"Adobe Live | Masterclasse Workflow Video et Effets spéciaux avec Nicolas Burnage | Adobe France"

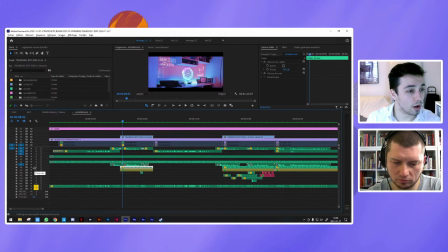3508s
Ensuite, on a tout ce qui est effets sonores,
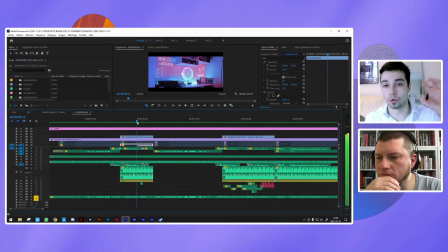3514s
à savoir, bon là par exemple, c'est des effets sonores de fond ou par exemple, c'est juste le son du en background, en fait, qu'on entend,
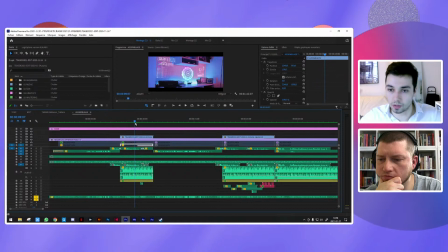3522s
genre, c'est Bob et tous les programmes qui réfléchissent en permanence et il y a toujours quelque chose qui se passe, etc.
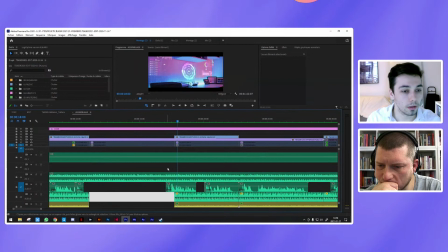3527s
Toujours des calculs, en fait. Et après, si on continue de développer, hop, là,
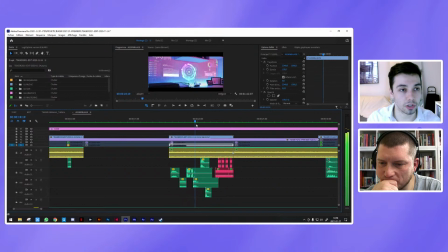3536s
en dessous, on a encore tout ce qui est effet sonore à chaque fois qu'il se passe quelque chose. Donc, les apparitions... Des souches régulièrement à chaque fois qu'il y a un truc qui glisse, à chaque fois que...
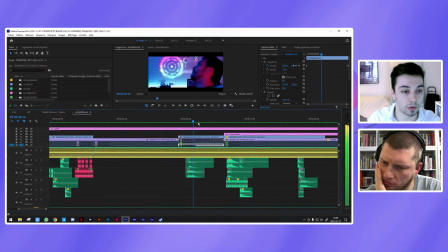3548s
Voilà, exactement. Là, par exemple, Bob qui glisse, on a deux sons dessus.
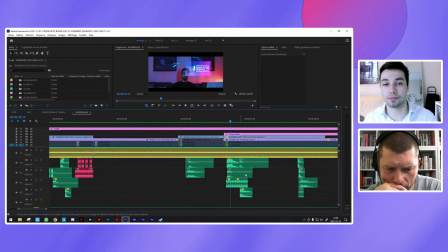3556s
Pareil, ici, on a des petits... c'est des petits bips, en fait. Il faut tic-tic-tic-tic-tic-tic à chaque fois qu'il y a des trucs qui s'affichent, qui s'écrivent, notamment.
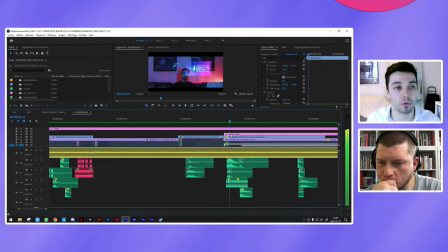3564s
Là, par exemple, c'est des bips-bips qui correspondent, en fait,
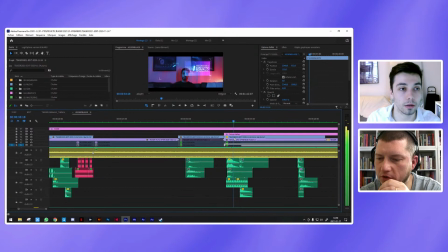3568s
aux jours qui apparaissent au fur et à mesure. Et le jour qui se sélectionne,
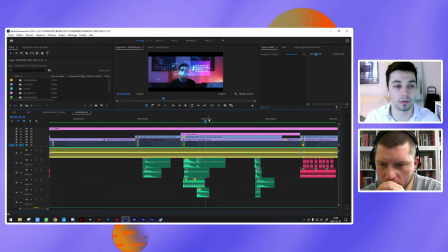3574s
qui est en fait la date de ma dernière diffusion YouTube avant cette vidéo-là.
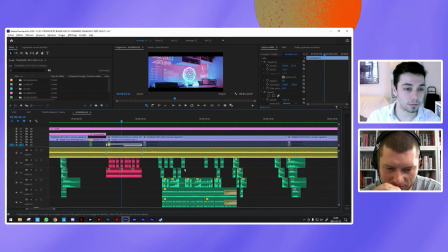3579s
Bien joué. Et ainsi de suite.
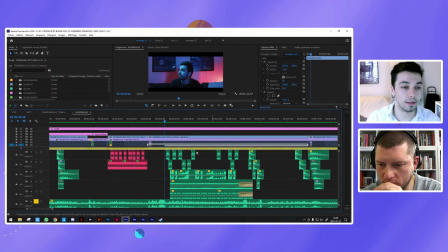3585s
Jusqu'à la fin. Là, par exemple, on voit qu'il y en a pas mal.
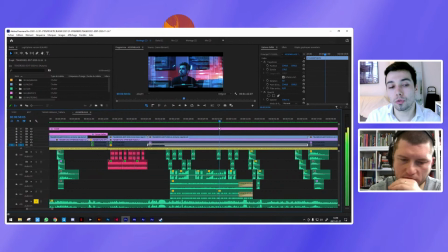3591s
Et là, il n'y a pas autant de SFX qu'il y a de cartes qui s'affichent.
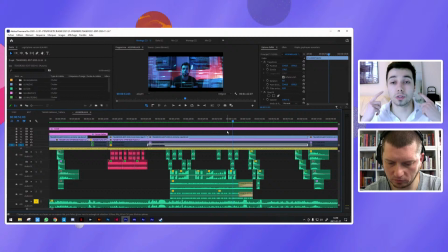3597s
Mais si j'en faisais autant, en fait, c'est ça aussi. C'est-à-dire qu'il faut aussi écouter et voir ce qui marche ou pas.
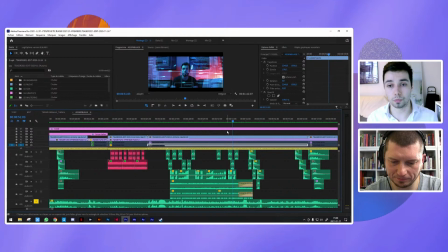3602s
Parce que si j'avais fait autant de trucs à l'audio que de cartes qui s'affichent,
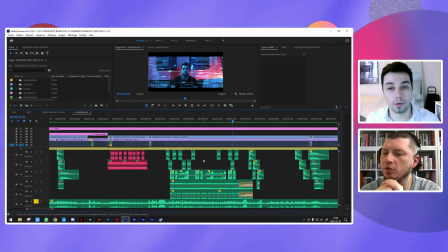3610s
on n'entendrait rien, en fait. Ce serait juste un gros fouillard, etc. Oui, c'est ça. L'idée aussi du réal et du monteur,
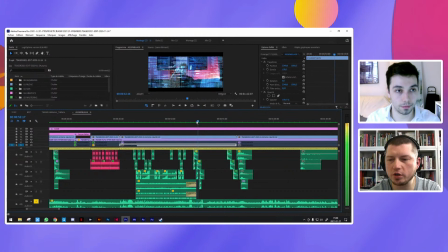3618s
c'est quand même de faire la sélection, de faire le choix du point de focus de l'utilisateur.
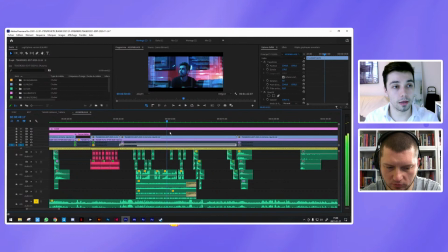3624s
C'est ça, parce qu'en fait, voilà, par exemple, là, on en voit, il y en a quelques-unes qui apparaissent un peu sur les côtés, etc.
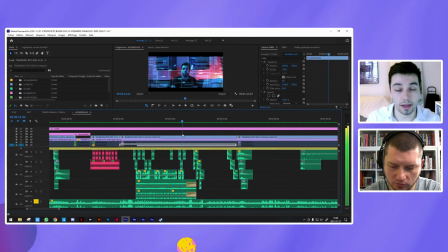3631s
Mais je ne les ai pas
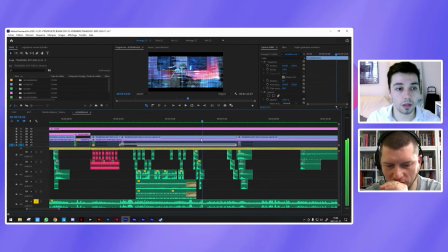3635s
bruitées, parce qu'en fait, elles n'allaient rien apporter par rapport à l'histoire et elles allaient juste déranger, en fait.
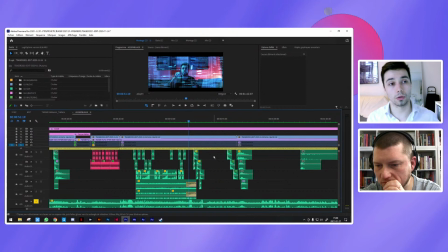3642s
Après, un truc qui était important, c'était d'avoir une certaine cohérence entre tous les effets sonores, parce que, par exemple, toutes les cartes s'affichent avec le même bruit.
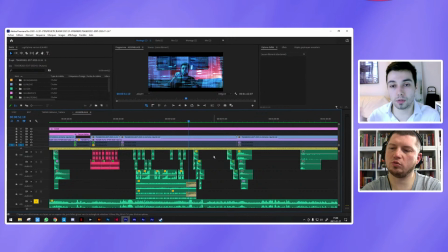3651s
Mais par exemple, la sélection des cartes, c'est un autre bruit. C'est un truc qui vraiment sélectionne.
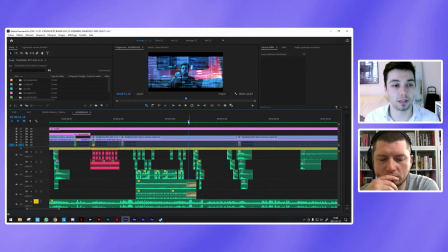3659s
Enfin, on comprend en fait tout de suite ce qui se passe, même si on n'écoute que le son. En fait, c'était ça l'idée.
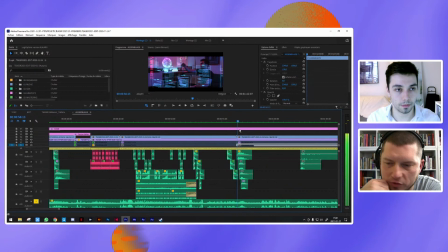3664s
Ouais, c'est en fait, tu fais vraiment du design sonore comme on trouve dans l'automobile, dans l'industrie, où on essaye de reproduire un son pour une action,
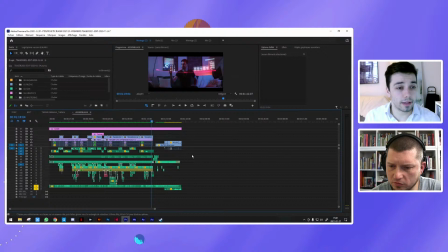3674s
pour habituer l'utilisateur. Quoi. Voilà. Et ensuite, la dernière partie, bah, c'est d'envoyer tout ça au mix.
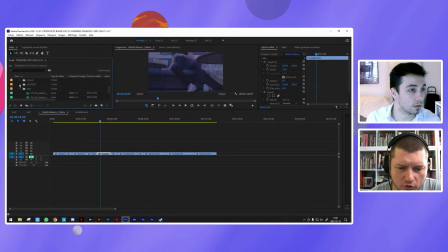3683s
Donc j'ai repréparé une autre séquence, peut-être dans mastering, mais non.
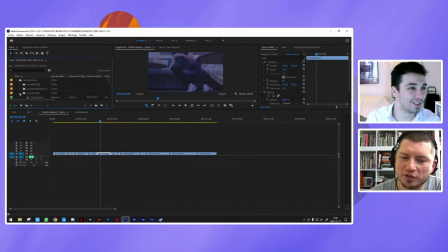3689s
Et tout ça, non. Ce sera pour Théo Albaric, pour le son et le mixage. Ce sera pour Théo, exactement. T'as vu ? Non, mais je suis. Hein. Alors c'est facile, vous cherchez des liens, ils sont dans les commentaires du Beyond ou du YouTube, selon là où vous nous regardez.
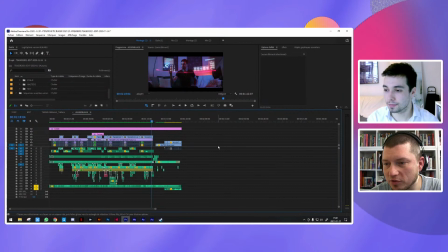3702s
Je vous ai mis au milieu des liens le lien du Discord avec tous les liens que j'ai postés au fur et à mesure,
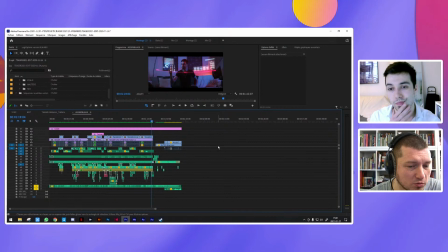3707s
ça va être pratique, parce que dans les commentaires, il y a quand même Fifi qui nous dit «
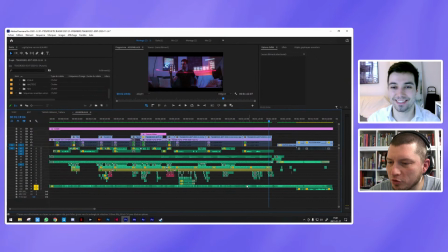3712s
Mais moi, je veux aussi un Emric chez moi, en plus de Boyd, parce que ça fait un super taf en étalo et tout. » Ah ouais, bah c'était très cool de travailler avec eux parce que déjà, en fait, ils étaient vraiment motivés de le faire.
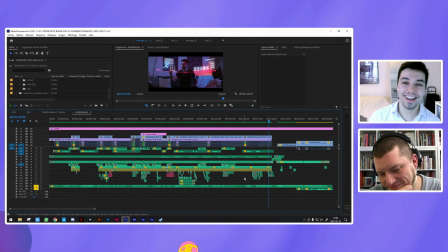3724s
C'est toujours agréable de travailler avec des gens motivés, déjà. Et ensuite,
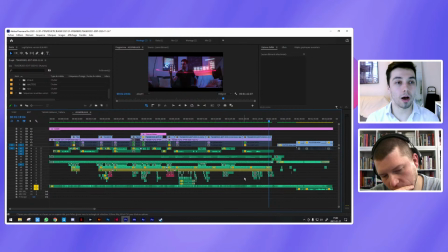3730s
j'ai pas eu énormément de choses non plus à refaire, faire, entre guillemets, parce qu'en fait, il a très bien compris la vibe et non, c'était vraiment très agréable.
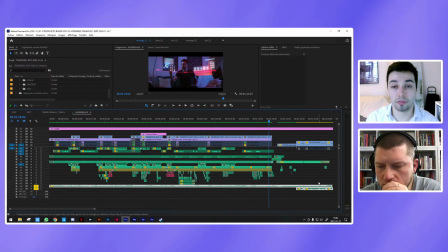3742s
Et là, donc, du coup, on finit juste, mais bon, ces deux dernières pistes ici, en fait, c'est ce qui revient du mix.
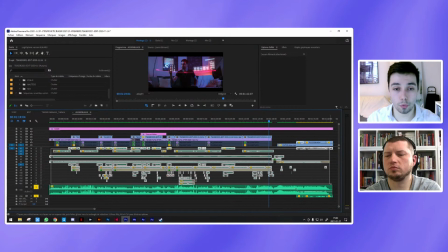3750s
Donc, en fait, j'ai envoyé toute ma séquence avec tous les bruitages, toutes les voix, toute la musique, etc.
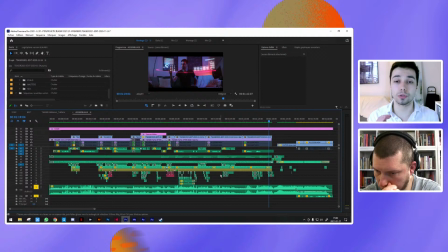3755s
Et je l'ai envoyé à Théo.